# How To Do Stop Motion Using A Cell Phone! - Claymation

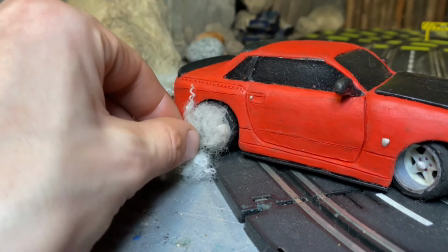16:32 So basically what you want to do with the smoke in that case, so to make it kind of look like it's rotating with the tire,
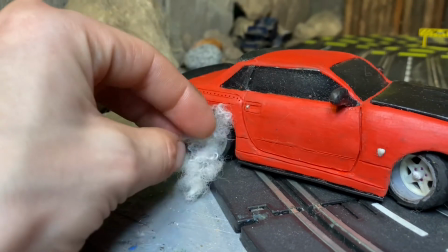16:37 is just kind of give it a little bit of a twist and just kind of make it look like it's rotating with it.
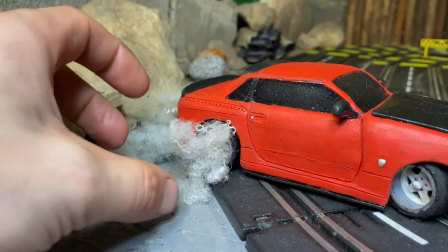16:43 So as obviously time progresses and you take multiple frame pictures with it kind of twirling around, it kind of makes it look like it's spinning with the tire essentially.
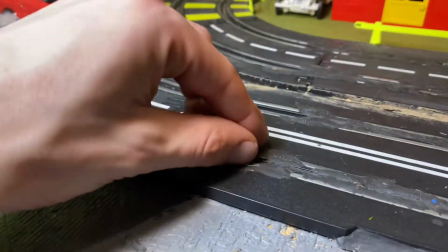16:51 And one other little detail that you can do, which unfortunately I thought I had a piece of clay kicking around, but there's some old,
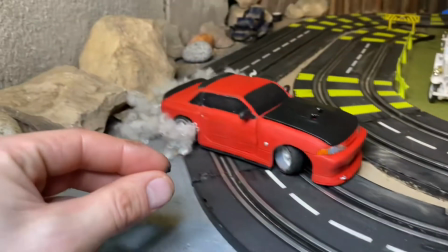16:57 well, rubber remnants from some previous burnouts that I can use here.
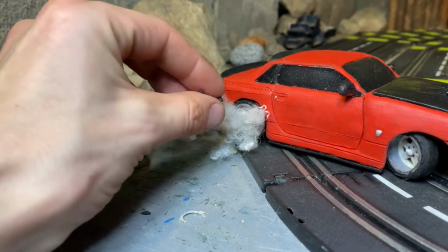17:02 So just taking little chunks of black clay and then just sticking those onto various parts of the smoke too,
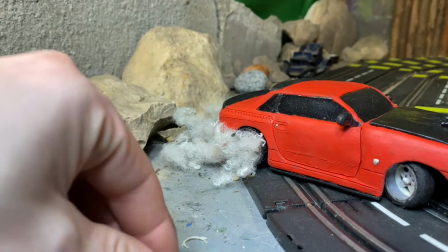17:07 just to give it that added effect of making it look like, well, it's actually burning and ripping up these tires.
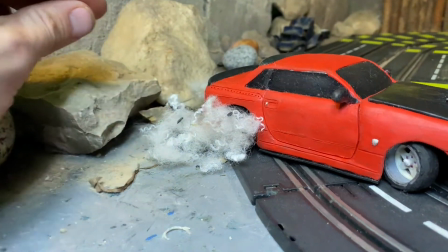17:13 That part generally I find is very, very tedious, and I'm almost not very happy with doing that sometimes,
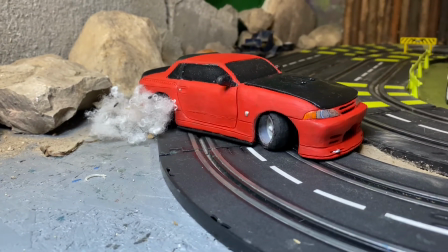17:20 but it does actually look like it's realistic smoke in the end, and it is generally worth the experience doing it.
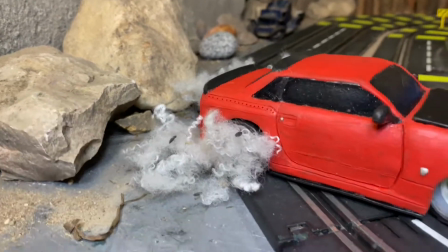17:27 But yeah, if you're going to that level of detail, be prepared to be spending almost 10 minutes per frame.
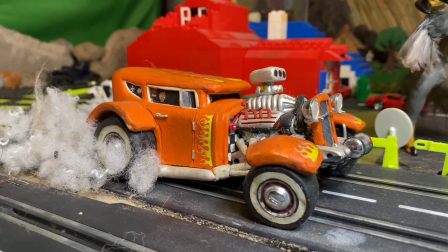17:33 Now, obviously, the same sort of logic applies to doing a regular burnout.
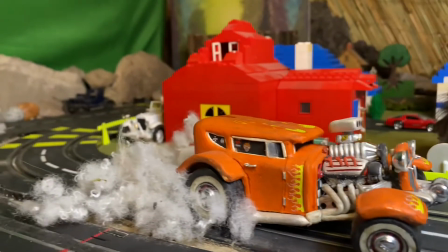17:37 The only difference is, obviously, the car is going to be sitting still, and, well, obviously, the smoke will be spinning and rotating with the tires.
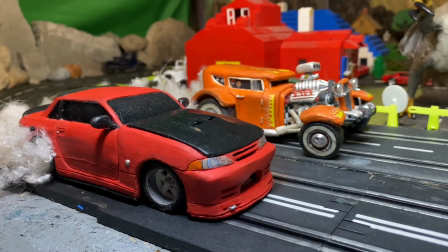17:43 The only difference is you're going to want to add a lot more, obviously, over time. Now that we've covered the basic movement of vehicles, now it's time to go over the dinosaurs.
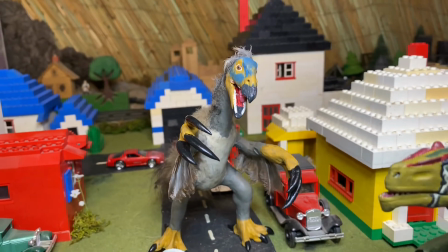17:52 Now, for these particular types of characters, it's really going to depend on what kind of movements they're doing.
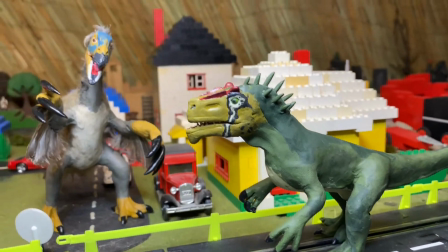17:56 It's either going to be a very slow one or a particularly fast one, so we'll cover the slow ones first.
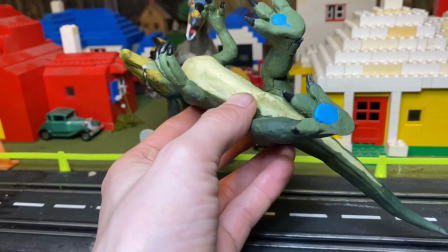18:01 So probably one of the most important things about working with characters like these in particular is to make sure that you have a secure base to work with.
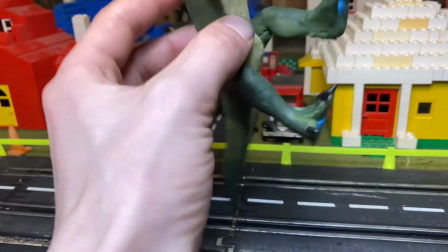18:08 So a lot of the time what I like to do with my characters is basically add sticky tack to the bottom of their feet, so that way you can basically stick them to the surface that you're working on,
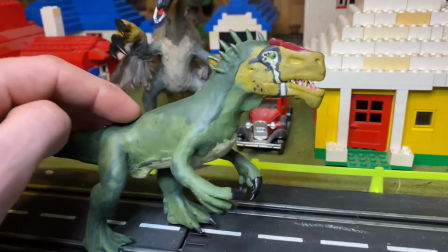18:15 and it gives you a slightly better, well, surface to actually work with and, well, play with the face or the arms without having to worry about everything else falling.
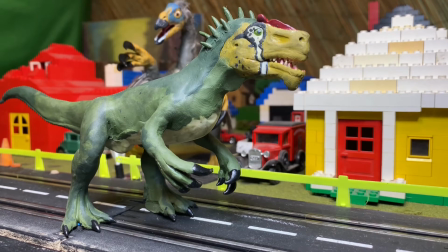18:23 Once you get your character into place, then you can start working on small, tiny movements.
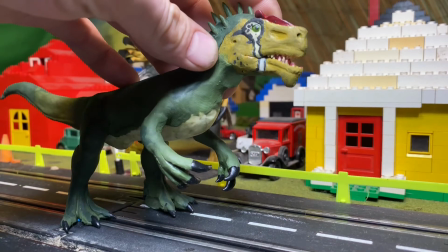18:27 So generally speaking, when you're doing smaller movements, you basically just want to tilt things ever so slightly, like maybe that much.
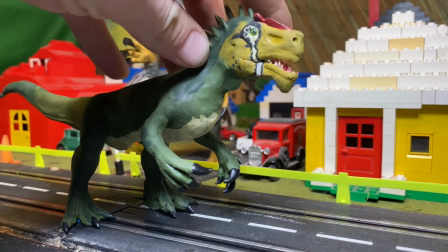18:35 Now take a couple pictures, and then basically continue. Then perhaps after, several hundred frames, you'll have an entire, well,
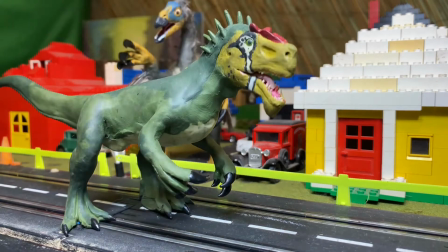18:44 head movement, and then you can start with the jaw and various other little things like that. So I would give it a good estimate of maybe like a 16th or less, depending on how patient you are and what the movement is, well, being taken place.
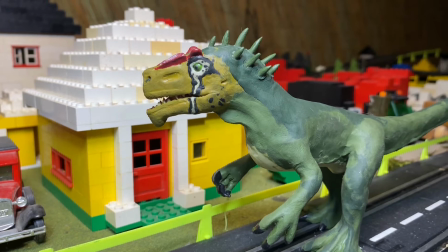18:58 So that's pretty much the gist of doing small movements. Essentially just do very, very small increments of movements, about 1 or 2 millimeters for you who use the metric system.
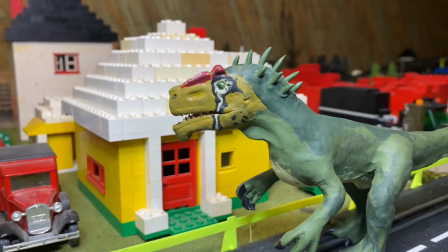19:06 So you basically have to have a whole lot of patience. Now we're going to move on to, well, doing some faster steps.
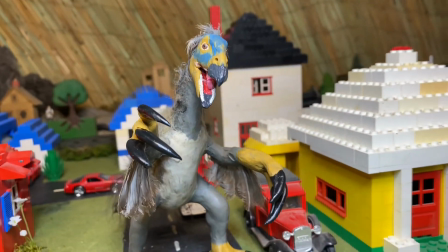19:11 Now ironically, this is probably the slower dinosaur.
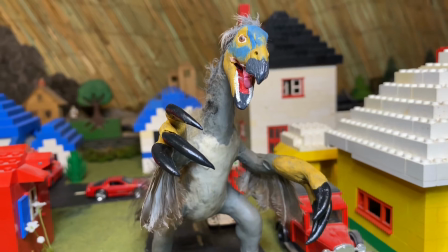19:14 That being said, I have some plans for his arms in the future where he's going to be yeeting certain things into a decent, well, distance.
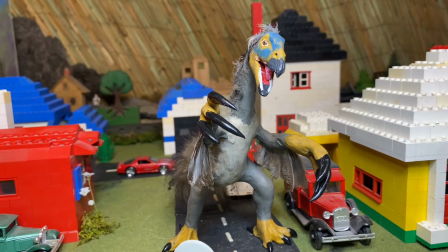19:22 Anyway, let's cover some fast movements. So when you're doing faster movements, it's actually a lot less work than doing, well, much slower ones.
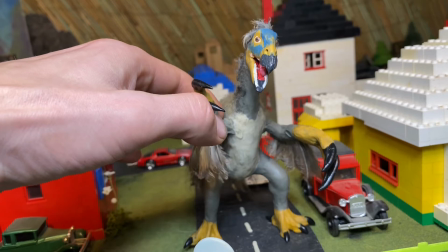19:29 You can get away with a little bit more jankiness, and, well, usually when you're, say, throwing a punch or winding up for something, you kind of want to move the entire body with it,
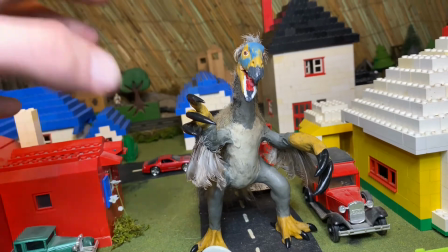19:37 like it's doing a twist motion, and just kind of move the hand up, perhaps in, say, 1/4 inch to 3/16 increments.
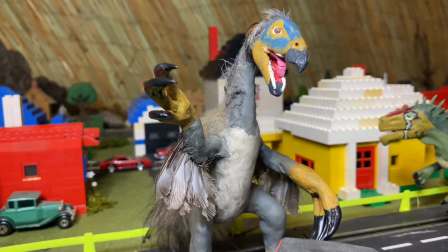19:45 Then once you have your wind up in place, or well, whatever it is you're doing, you kind of usually want to have some sort of build up towards that fast motion, otherwise it kind of looks very out of place.
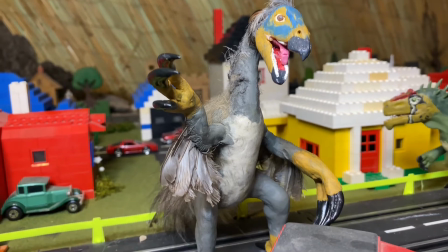19:54 You can then start moving things fairly quickly.
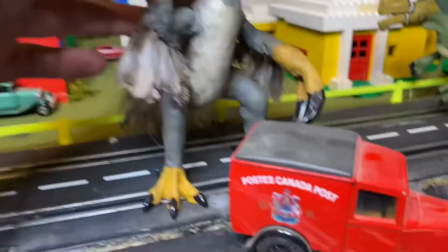19:56 Essentially, your first movement, kind of the same logic applies to, well, hitting a car or whatever it is you're hitting when it comes to accelerating a car.
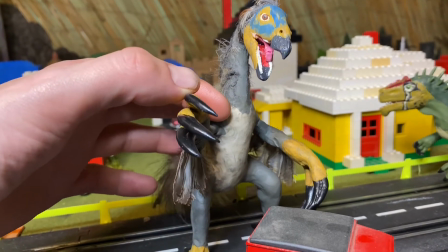20:04 Basically, your first movement's going to be a little bit less than normal, and then you're basically just going to want to, well,
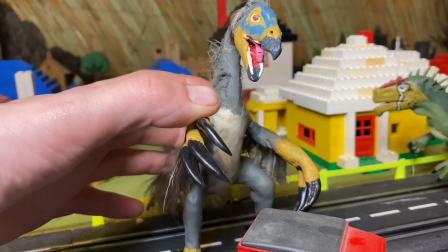20:10 take your couple frame pictures, and then proceed to, well, accelerate.
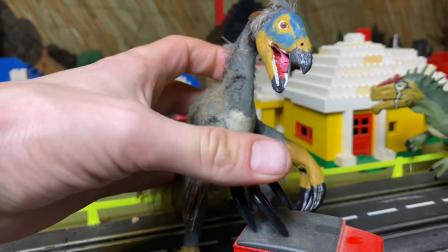20:15 And then depending on how fast the movement is, you can even do single frames to make it look like it's moving really fast.
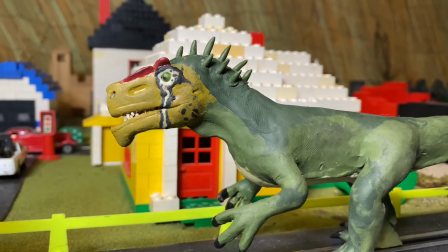20:21 Same sort of reasoning applies to, well, walking or running. Basically, you want to slow things down a little bit and do smaller movements for walking and running.